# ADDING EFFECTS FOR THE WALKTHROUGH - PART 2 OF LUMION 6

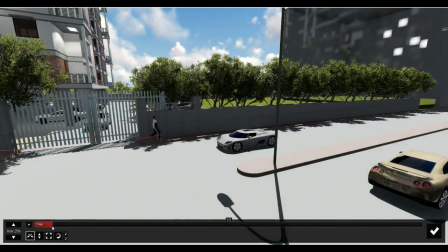And now I'm going to actually kind of start his time over here only, because in the start of the clip he is also visible,
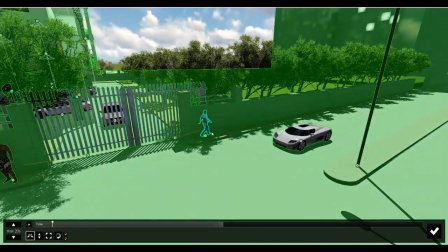and we'll give him a time, let's say till here, to move all the way till this point,
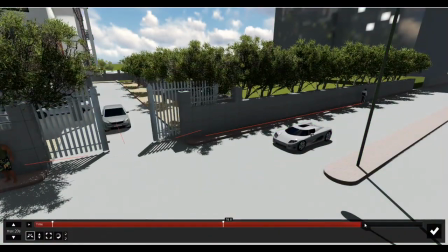and then from here we're going to again increase the time and make him walk back as such.
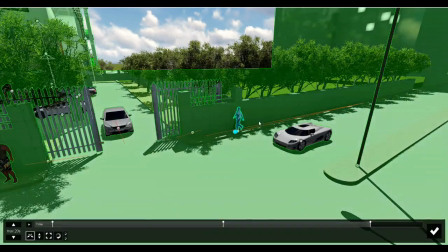So he's walking twice.
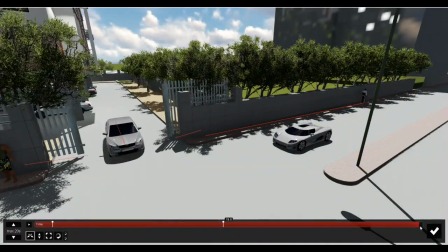And now since I'll just remove the last key, we'll want to make him walk all the way till the end, so that will make more sense.
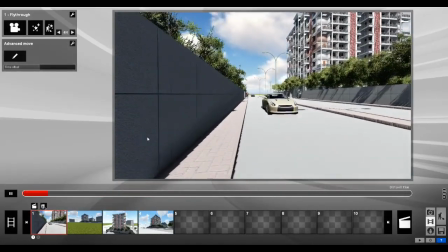And I'll press back, and let's see the video now from the starting. Now we can see him walk as well as he is walking.
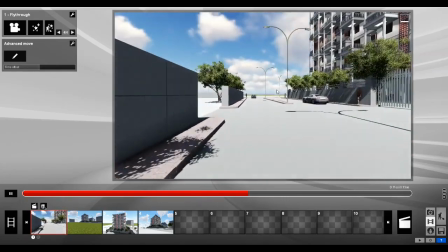Let's have a turn over here facing the gate.
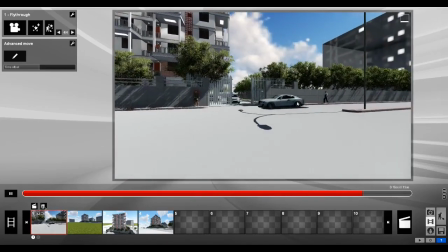We can see the gates opening, the car coming out, and our human walking as well.
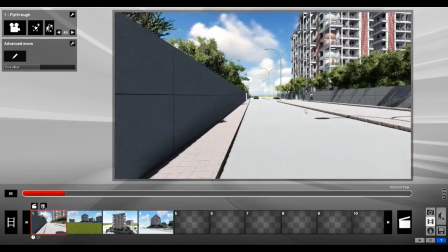So now we have set the entire motion portion of the entire video.
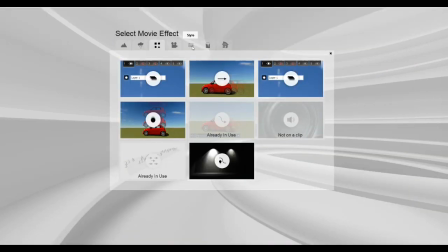Let's click on new effect and add another effect over here, which would be camera.
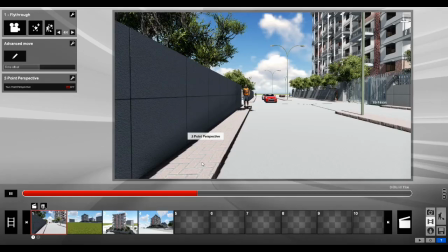We'll add the 2-point perspective.
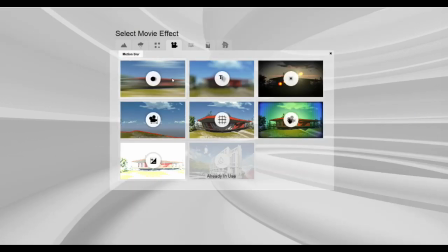In this we can add the motion blur, but since the video is not too fast, the motion blur will not be that focused. And let's see what else can we add. Yeah, so I think you guys can go through these. We had spoken about depth of field during our render, so we would be using it here.
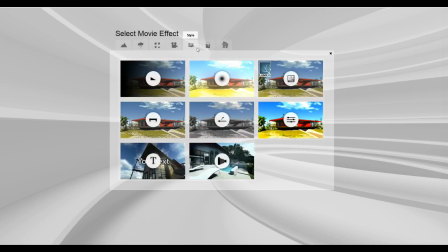We might use it in another scene, but let's see about that as well. In styles, we can add the analog color lab or even the color correction.
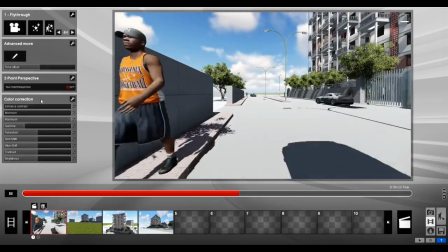I think we should add the color correction over here, since we can kind of enhance the contrast.
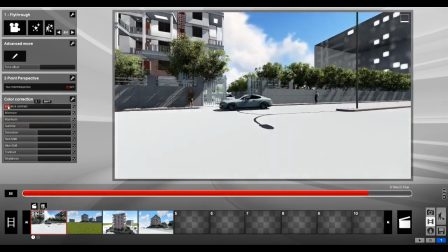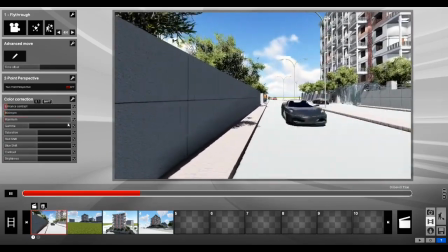It's too dark, just kind of keep it over here. So I think we can use the color correction in the interiors much better,
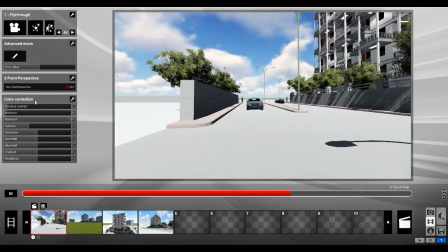but just to give you guys an understanding about what it does, I have brought it out right now.
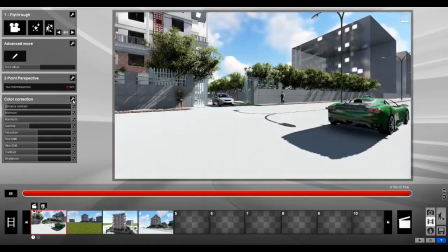I don't think it's making too much of a difference, so for removing it, remember, click on the spanner and then click on the remove button.
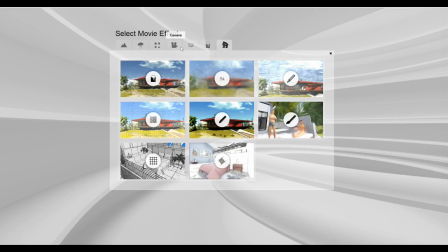So we'll be adding these in some other scenes. Now once we're done with all of this, I'll just press the cancel button over here,
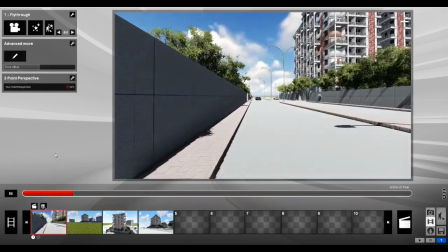and we'll just play it one last time to see how the entire video has been created by switching on the 2-point perspective.
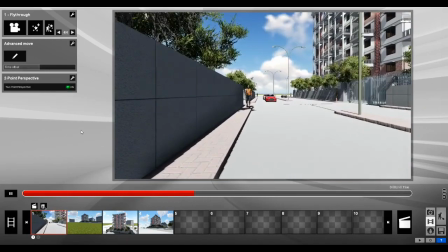It's not been much of a change, but we should always keep it on,
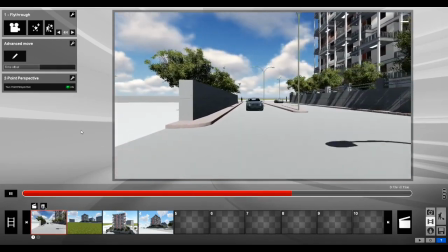because usually we view things in 2-point perspectives if we're not taking out dynamic angles.
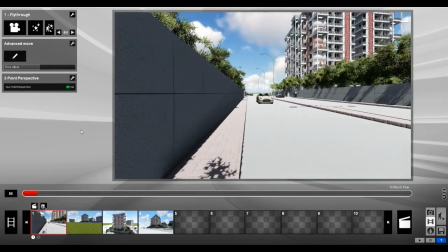So I think this scene is set. I think we're good to go, and we can now go on to scene number 2.
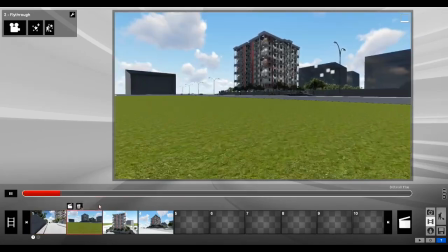So I'm going to click on scene number 2. Scene number 2 is basically our approach scene.
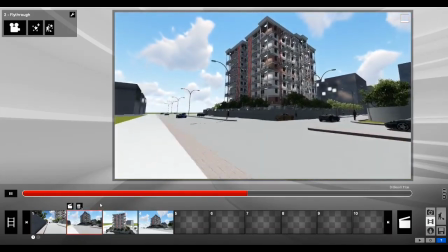We're obviously going to add some of the similar effects like reflection and all of those.
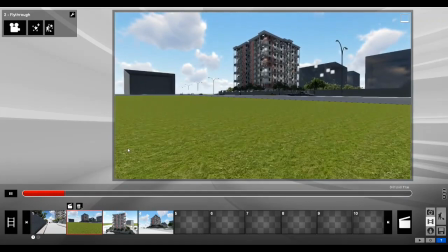Of course, we'll change the planes, but the effects would then stay the same. So what we're going to do, we're going to just go back to scene number 1,
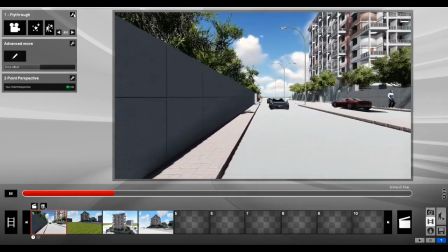select the spanner right on top over here, edit, and click on copy effects.
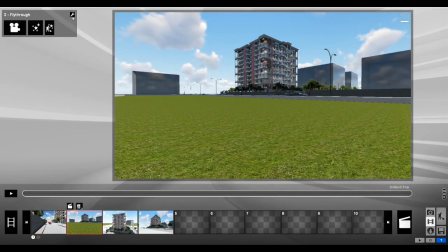The minute we click on copy effects, we can come back here, click on edit and paste effects.
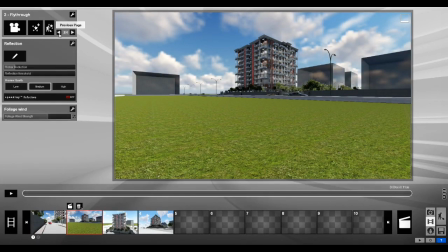Now as we see, we have added all these different views over here, all these different effects over here.
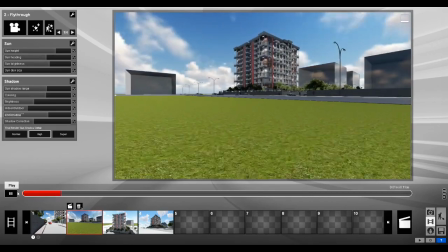Let's just have a play and see how it looks in this approach video.
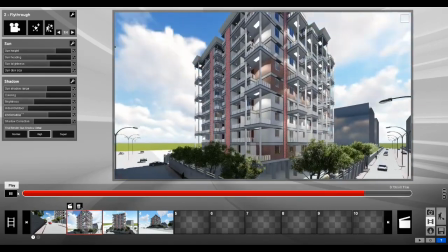Over here you can see all the clouds are moving. We have the 2-point perspective on, that's why the bend of the building is so much.
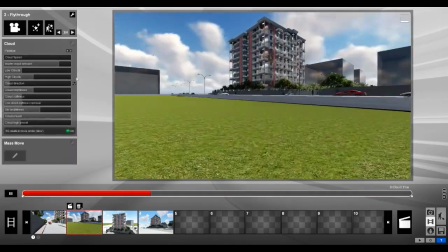So we'd want to switch that off in this video.
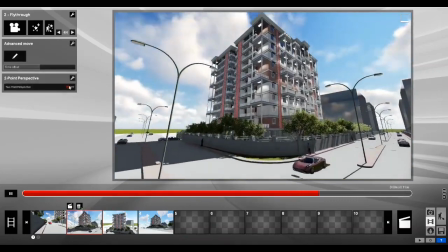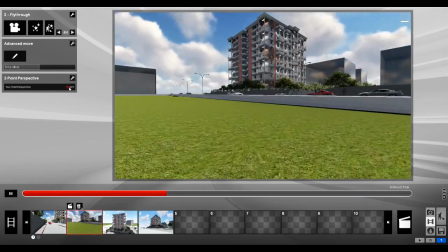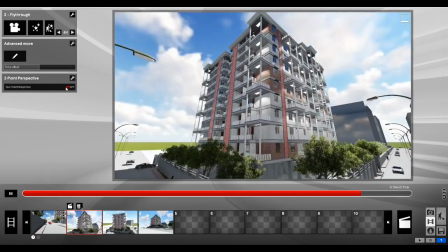Obviously, I think the 2-point perspective is not going to work that much in this video,
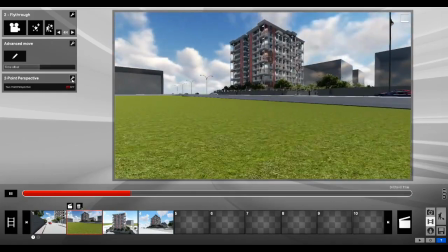as we're starting in a 2-point perspective and we finish off in a 1-point perspective.